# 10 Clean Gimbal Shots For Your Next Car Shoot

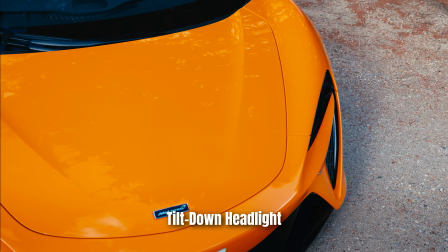In this video, you will learn 9 cool car shots for your next video shoot.
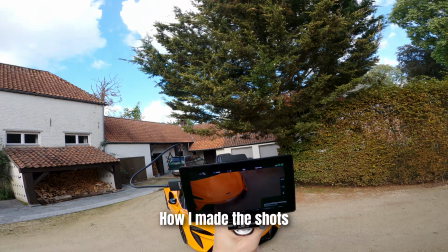I will show you how I made the shots, my camera settings, gimbal settings.
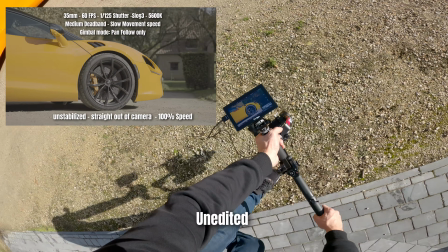I will show you the unedited videos straight out of camera and the final results.
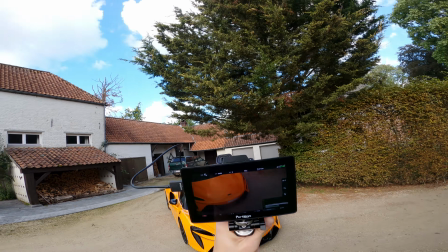Let's start with one of my all-time favorite shots.
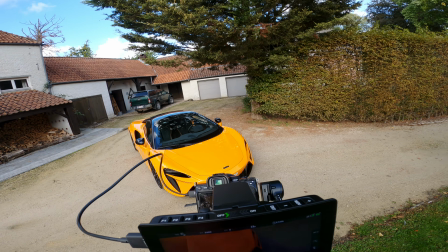Set your gimbal to pan follow only and tilt it downwards using the joystick towards the headlight.
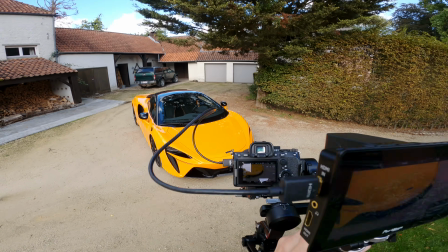I set my lens to 24mm to get a nice wide angle shot.
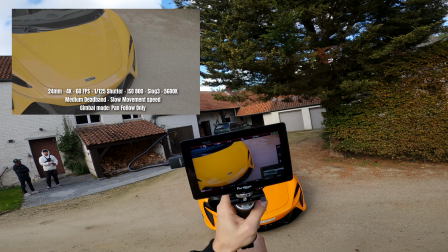Then I walk around in a circular motion around the headlight,
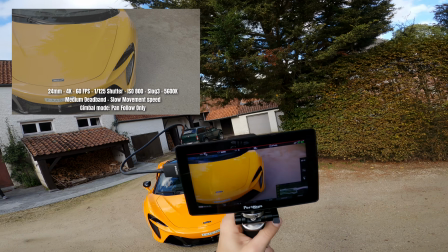both forwards and backwards, so I can select the best shot in post-production.
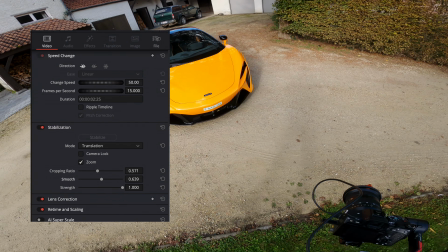And with some super basic stabilization while editing, your shot will look something like this.
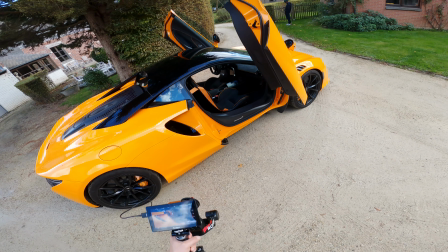Let's make an interior shot next. But first, let's get rid of this flyer right here.
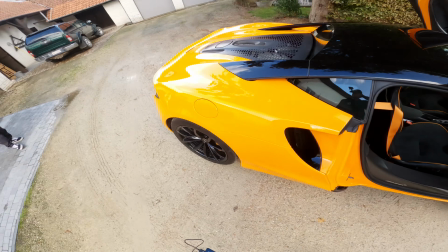Gimbal is set to pan follow only and our lens is at 50mm,
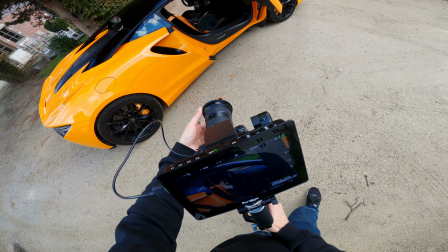which is always nice for detail shots, so our background and foreground will appear more blurry.
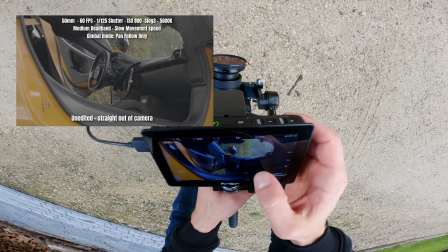I'm going to touch the screen to track focus on the steering wheel.
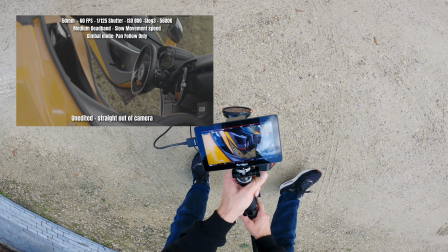This way the steering wheel stays in focus all the time, even if it goes out of frame for just a moment.
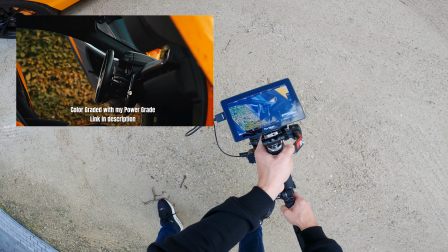I make sure to film a part of the bodywork from the car here, because that works as a foreground element,
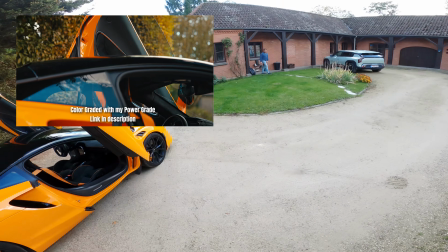which will create depth in our shot to make it more interesting to watch.
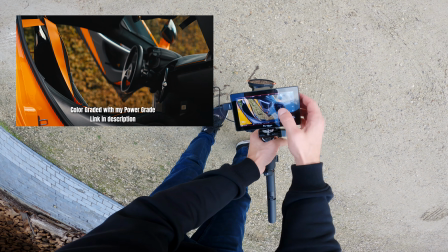Again, I go back and forth a couple of times, so we can choose the best shot in post-production.
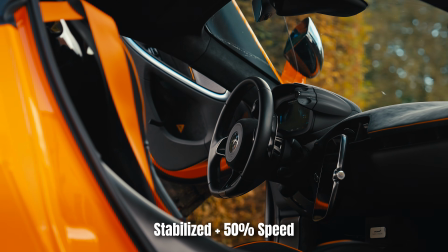And here with the bodywork from the car, the steering wheel is nicely revealed, and you will end up with this beautiful shot.
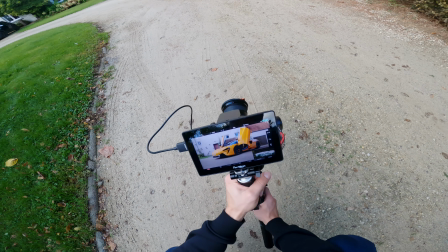The next one is very popular today on social media car edits. Our gimbal is set to pan tilt follow.
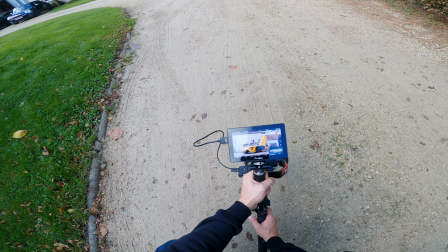This way we unlock up and down tilting movement. And our lens is set to 24mm, so we can get the car fully in frame.
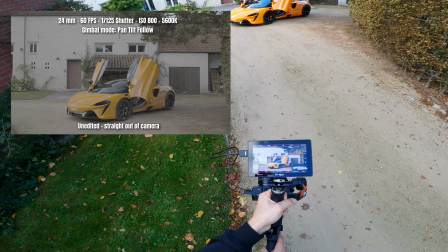Let's take a few steps back so our car has some breathing room on the sides of the frame, so it doesn't look too busy.
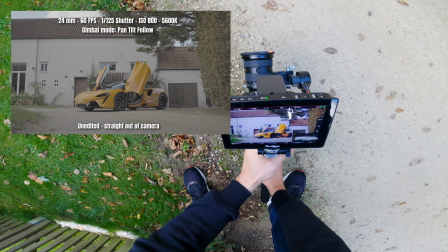Now I'm going to bring the camera from down to up while I tilt downwards.
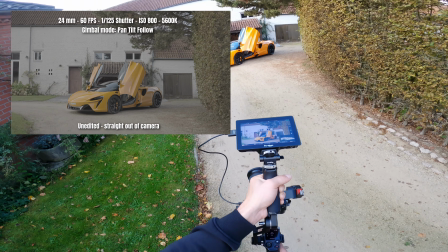Or if you bring it from up to down, you tilt upwards.
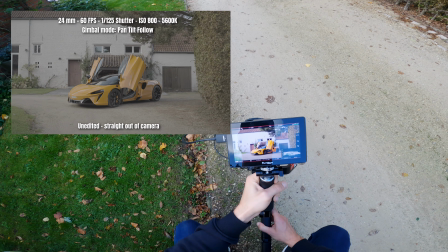This shot might be tricky to get it perfect first try, so you might have to do it several times until it's perfect.
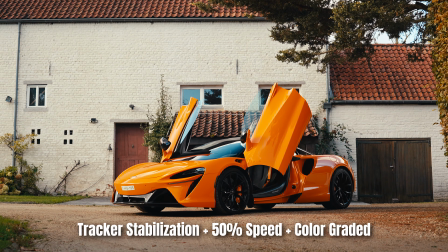And ideally, we can keep the car on the lower thirds for a nice composition.
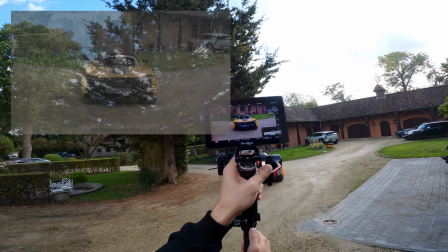You can also make this shot from any side of the car.
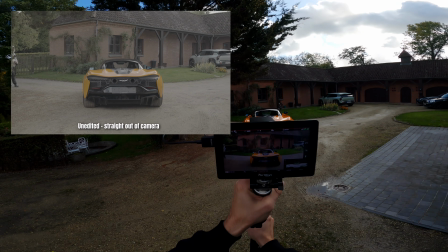For example, the rear of the car was looking pretty cool on this McLaren, so we did the exact same thing here.
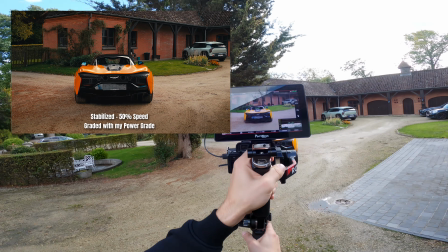To get this shot ultra smooth, we can use some stabilization techniques in post-production,
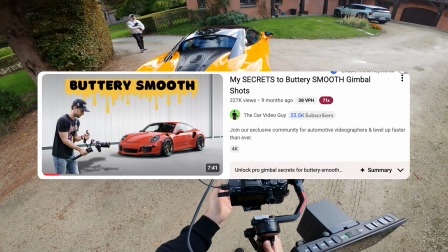which I made an entire video on, so I will drop that link in the description box below so you can check it out later.
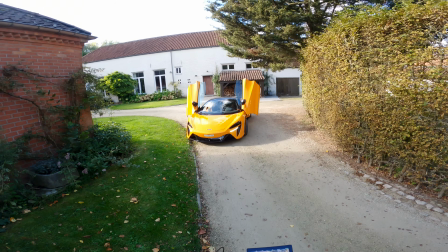Now let's switch things up with a static shot, so no movement from us this time, and let the car do all the work.
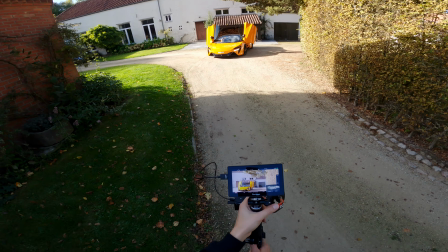We're going to position the car straight towards us so that it's nicely in front of the shed,
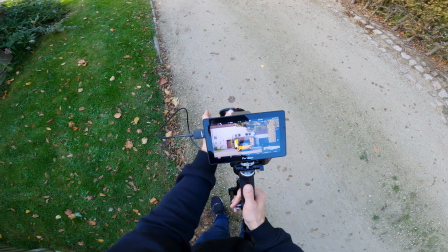so we can get this clean and symmetrical composition. The car is positioned on the lower line of thirds and nicely in the middle.
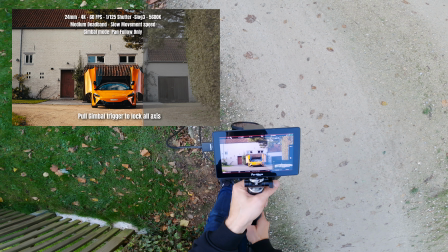The car will slowly drive forward and we are not going to move at all.
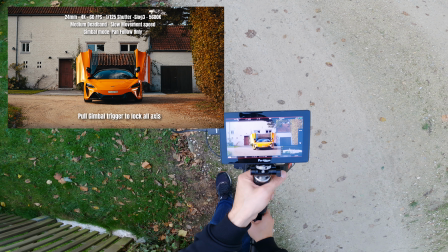Make sure to twist your circular polarizer filter if necessary to get rid of most reflections on the windshield.
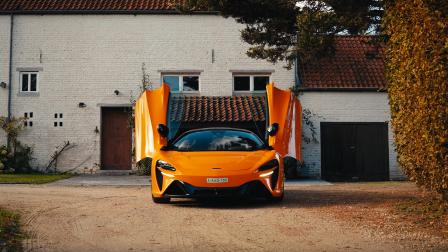This way you can look through the windshield, giving you that extra professional look.
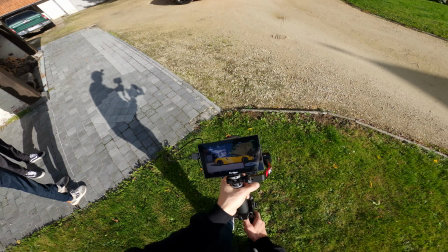And that brings us nicely to the next shot. One that you should always take, no matter what.
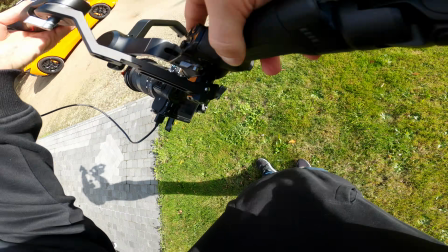It's easy and super effective.
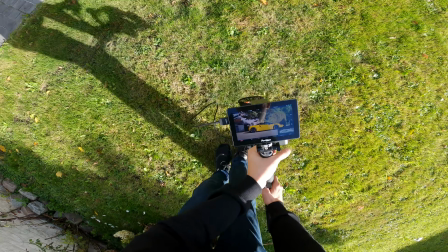In this case, I'm going to make a side shot and I'm going to adjust my variable ND filter so we can get good exposure.
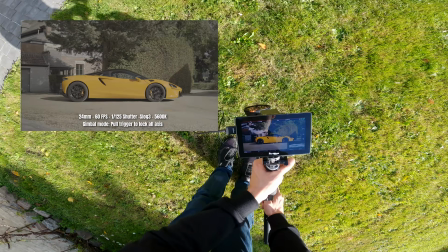I've positioned the car on the lower thirds for a nice looking composition, and when I walk forward, I pull the trigger of the gimbal,
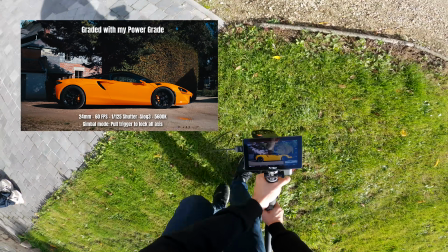and this way it will lock every single axis, meaning I won't have any unwanted gimbal movements.
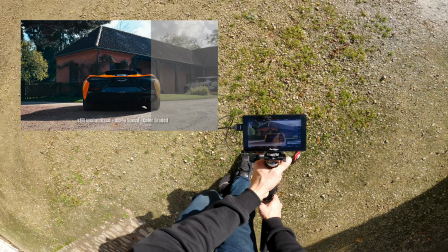The only thing you'll want to take care of is your smooth ninja walk and keep the gimbal at the same height throughout the shot.
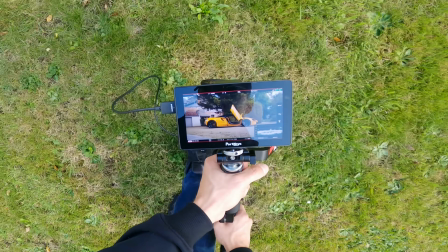And for this car with the butterfly doors open was also a must-have shot.
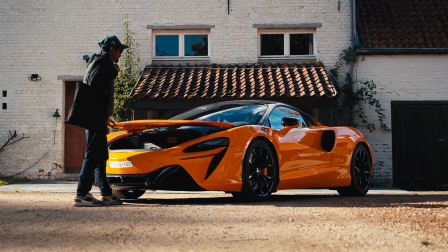If you want, you can make a similar shot while your driver walks forward towards the car, introducing him to the story.
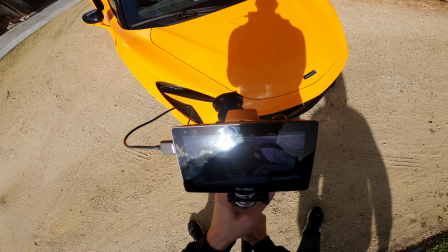Let's mix it up with another interior shot but filmed through the windshield, which will give the shot that extra car vibe.
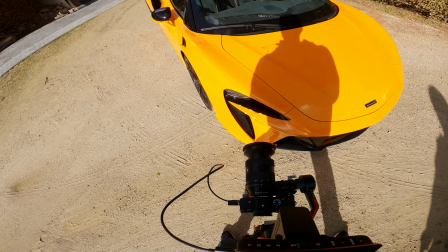Gimbal is set to pan follow only, lens is at 50mm,
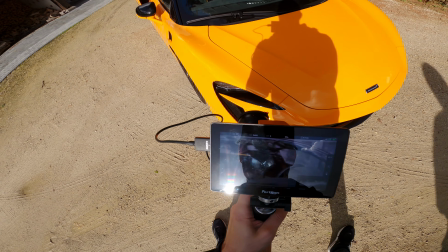and our circular polarizer or CPL filter is set to get rid of most reflections on the windshield.
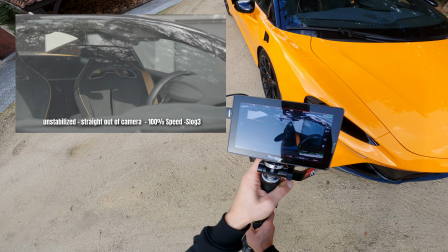Make a small circular movement, keeping the seat in the middle of the frame,
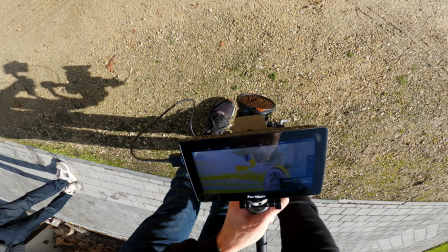and your shot will look something like this. Keep your gimbal in pan follow only, because we're about to make another classic car shot.
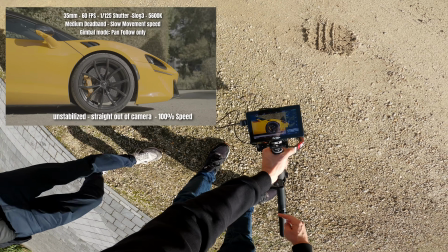For this shot I'm gonna set my lens to about 35mm and I'm going to take a few steps back so I can get the full rim nicely in frame.
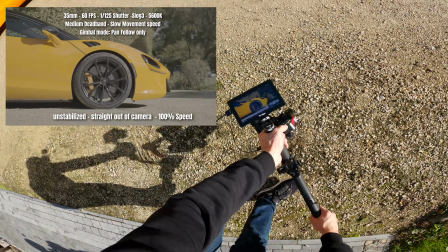I'm gonna lower my gimbal and I'm going to walk around the rim in a circular motion, keeping the rim in the middle of the frame.
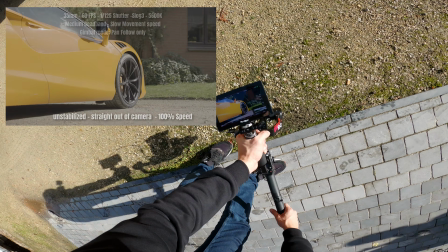And with a little bit of post-production magic, we can get this ultra clean looking rim orbit shot.
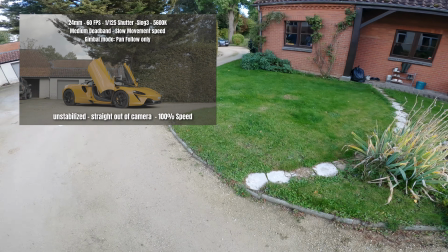Now let's do the same type of movement, but with the car fully in frame, nicely showcasing the complete car.
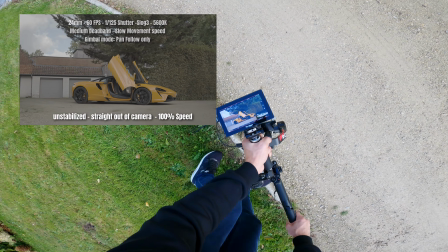What I pay attention to here is that the car is on the lower thirds for a nice composition.
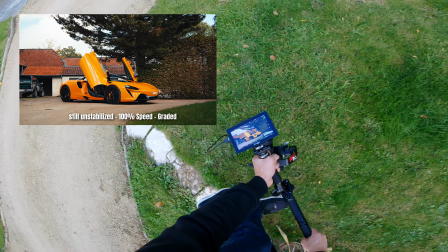Also notice that I keep my camera low to the ground.
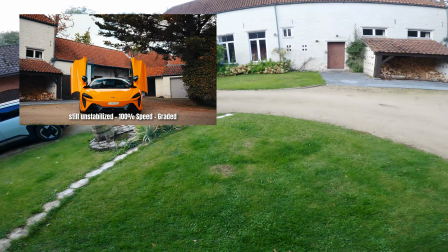This way we also have the grass in our shot, and you will notice that the grass seems to be moving faster than the car.
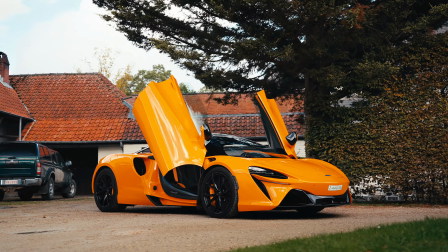That's because the grass is closer to our camera than the car, which is a visual phenomenon called motion parallax.
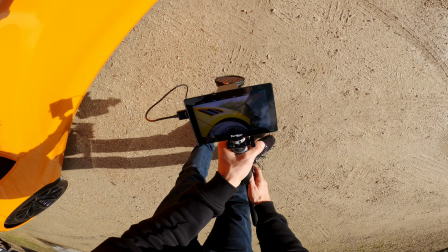Now let's make a detail shot. Set your gimbal to pan tilt follow, lens to about 35mm.
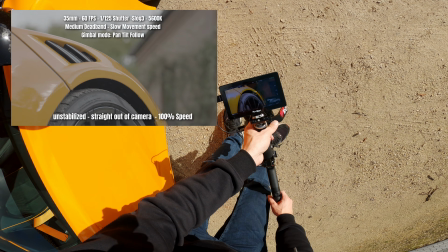Now in this case the McLaren had these cool looking vents that help release pressure in the wheel arches to improve aerodynamics.
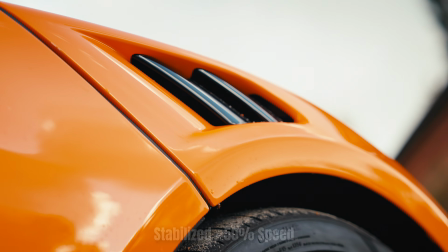But anyway, even without these vents, this is just a cool shot to reveal the wheels and rims with a nice tilt down movement.
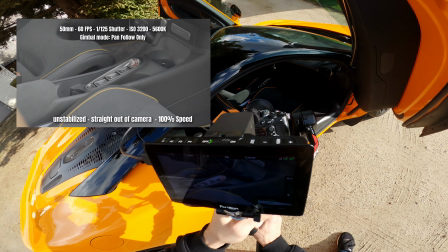Next up is another cool interior shot, similar to the steering wheel reveal shot.
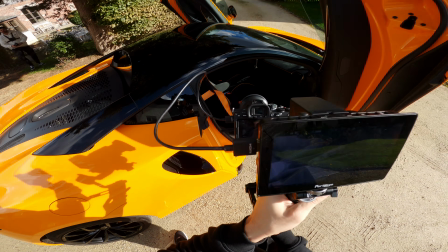Our lens is set to 50mm and we are going to focus on the middle console while we orbit away using the seats as foreground element.
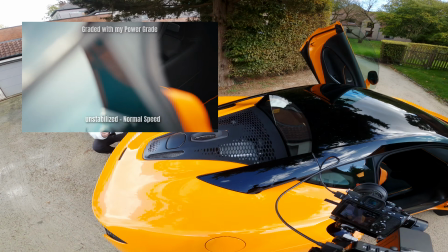And if we reverse this in post-production, we can create this nice reveal effect. And if you want to learn more from me and other automotive filmmakers, I invite you to join the #1 automotive filmmakers community.
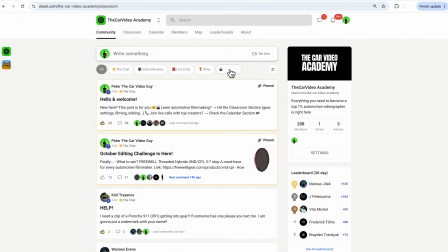It's a place where you can learn everything I know with step-by-step video tutorials. We also do live calls with some of the internet's most famous automotive filmmakers, so we can learn from them as much as possible. You can get instant feedback on your questions and videos from me and other creators, so you can grow your skills or video business faster than anybody else. And the best part, you can try it completely for free, link in description, see you inside. And if you want to know how I get those ultra smooth shots in post-production, you can watch this video next.